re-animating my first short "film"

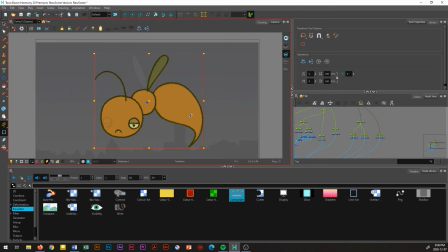They can also act as grouping agents. Say you want to be able to select both eyes together. Simply attach both eyes to a single peg and now you can do just that.
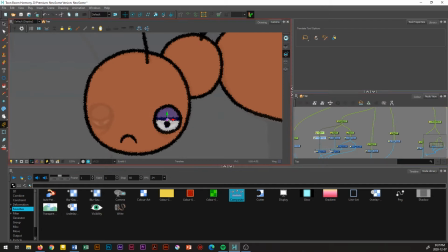By default, the pivot point for each layer will be in the dead center of the screen, and we don't want that, so I adjusted them with the translate tool.
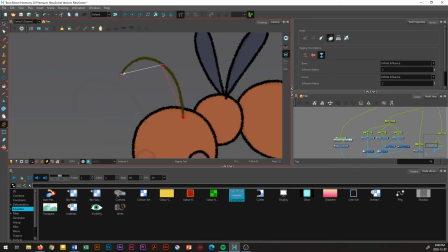Most of this puppet can stay as simple drawings because honestly, the animation isn't all that complex. But there are some parts that I want to be more flexible, such as the antenna, the eyelid, and the wings.
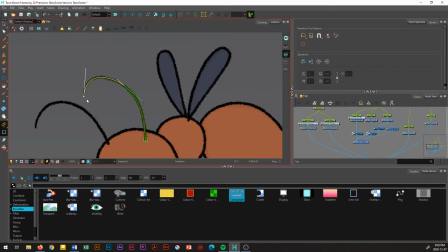This is where the deformers come in. Now I can animate the drawings to change their shapes without having to redraw the frames.
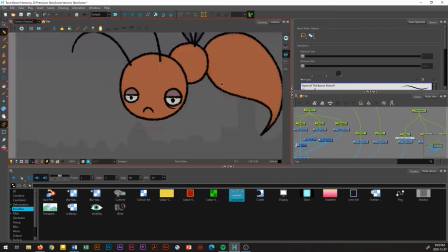And here I realized I forgot to draw his eye bags. Can't forget what it's like to be an exhausted animation student.
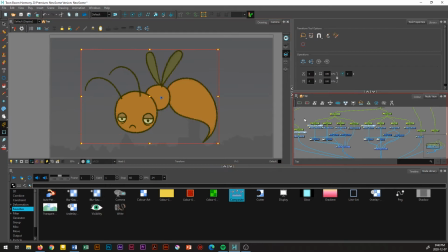Pegging hierarchy. Here you can see the selection of the puppet parts. Watch as it goes from the pupil to the eye to the eyes to the face to the head to the full body. This is the hierarchy of the pegs, or the order in which they're selected. This makes it easier to select the parts you want to animate.
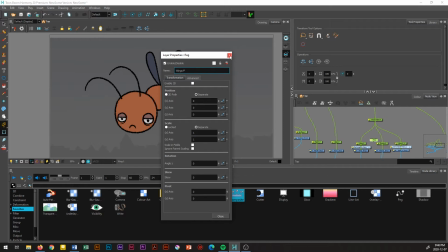In this part, I realized I couldn't select both wings at the same time, so I went back in to add an extra peg connecting the wings together before it pegs up to the middle body, or the thorax if you want to get into scientific terms. The last thing I did in this puppet making session is group all the layers together and attach the group to its own main peg and composite.
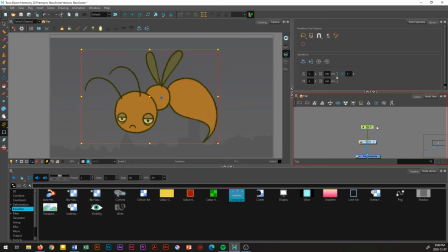This makes it easier to copy and paste into other harmony scenes, and also it's just easier to look at.
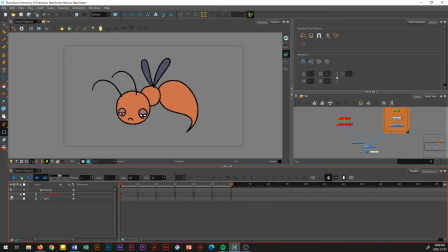And now the puppet is done! I know that sounds like a whole complicated mess, but this puppet only took me about 30 minutes to build. In this case, it might not seem worth it to put so much trouble into making a puppet since it's only going to be in a video that's less than a minute long, but for larger projects,
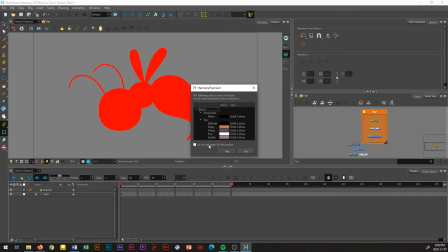it's absolutely worth it to put the work in beforehand. The next step is to animate, which was strangely kind of hard because I'm used to doing snappy,
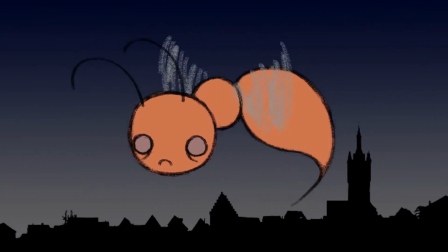quick animation, but Toe here moves very slow and dramatic like the sad mosquito he is.
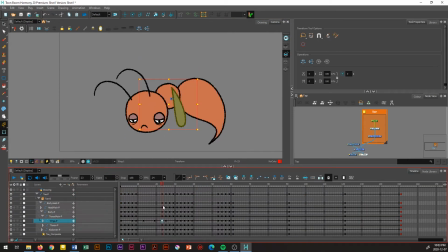But the process is the same. I posed out the key poses, tweened those frames, added ease ins and ease outs, and offset the motion in certain parts of the puppet. Then I put the animation on 2s, or 12 frames per second, to mimic a hand-drawn feel, and just like that, the first shot is done.
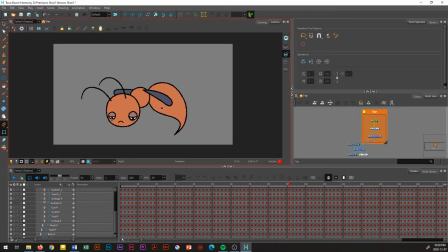Well, the animation is done. I haven't drawn the background yet. And now, I would like to try a little something called predictive narration, where I will describe what I'm doing on screen despite the fact I haven't actually done it yet.
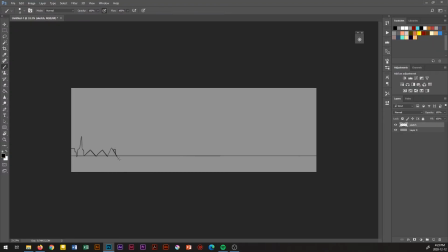This is because I don't know when I'll get another chance to record this month, and I really want to get this video done before Christmas.
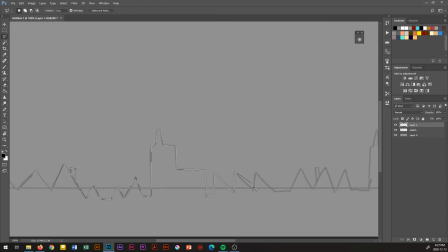I'll probably be drawing the backgrounds in Photoshop and importing them into Harmony.
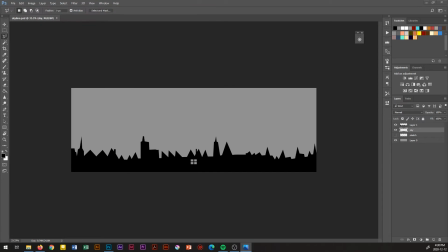In the past, I would have done all the compositing in After Effects, but now that I actually know how to do things in Harmony,
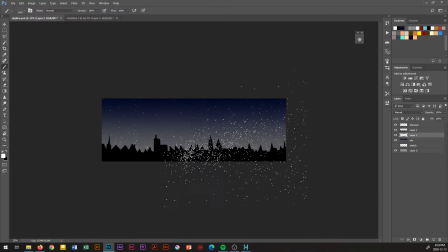rendering a video from Harmony and then importing that into After Effects and then importing that into Premiere seems like too much of a hassle.
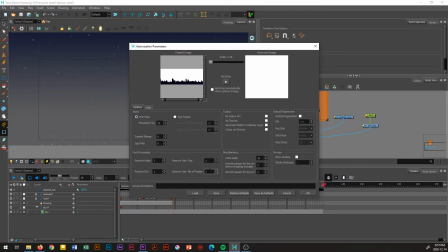Hello, Future Emily here. I actually found some more time to record, and I'm here to say that I planned to import the background in as a vector layer, but I couldn't figure it out, so I just imported it as a bitmap and decided it was a problem for future me. Well, past future me, not current me, future me, you know, I just rolled the old narration.
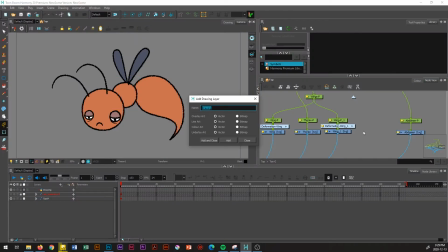Anyway, the next shot is this simple shot of Toe landing on the street lamp. I will probably be adding legs to the puppet because I forgot to do that.
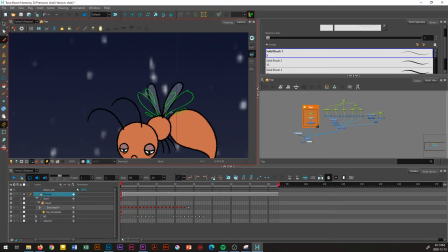And because the wings are moving much faster here, I will be drawing in some more extreme smeared wings.
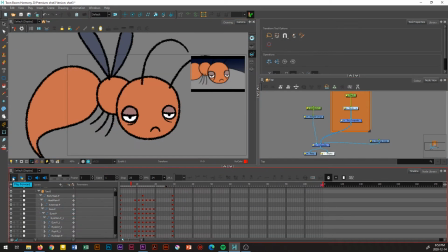The shot after that, another easy shot. Blink. Done. The next shot, another easy one.
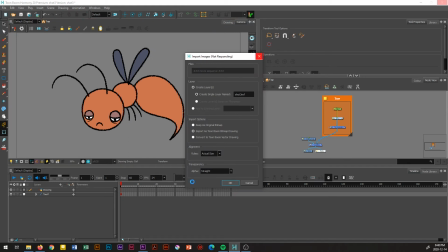Zoom in. Bam. Done. Future me again. I know I'm speeding through this narration, so I thought I'd slow down a little so you can watch me fumble around in Harmony.
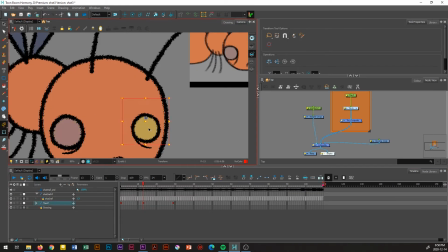Here you can see me using the deformers on the eyelids to make a blink.
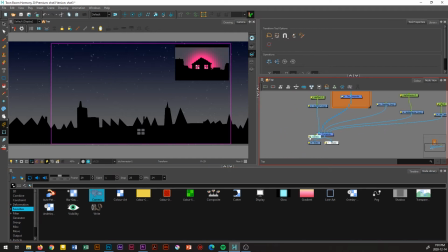And here I achieved the zoom not by scaling up the images, but by plugging in a camera node and, you know, zooming it into the scene.
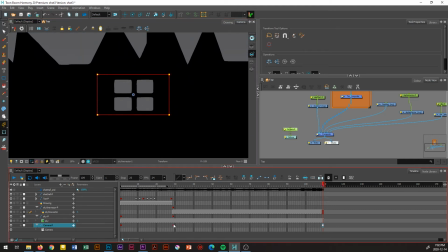This better simulates the physics of a real zoom, where the closer something gets to the camera, the faster it'll appear to be moving.
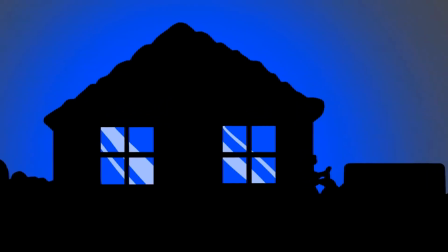And as you can see, this was not the case with the original clip, which gets slower as the camera moves in.
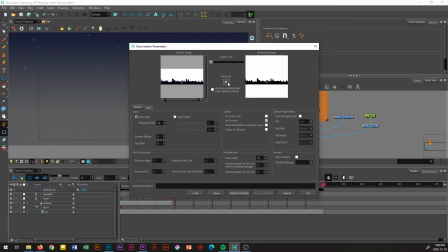Now the problem I was encountering with the vector images, it only wants to import as grayscale, but I wanted it to be dark blue.
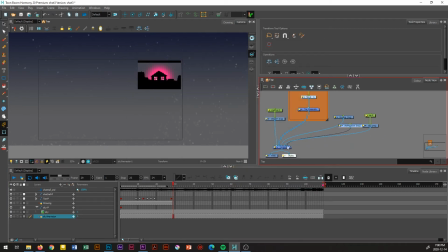At first I gave in and just imported in the cityscape as black,
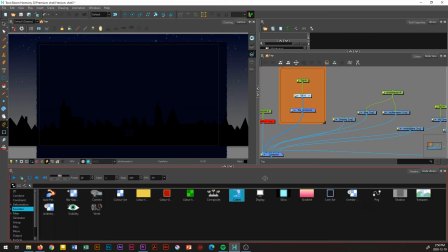but then I realized if I created an entirely dark blue square and then have it be cut by the cityscape, I could have a dark blue cityscape. I'm sorry to any compositors out there watching this, I'm sure you're all cringing.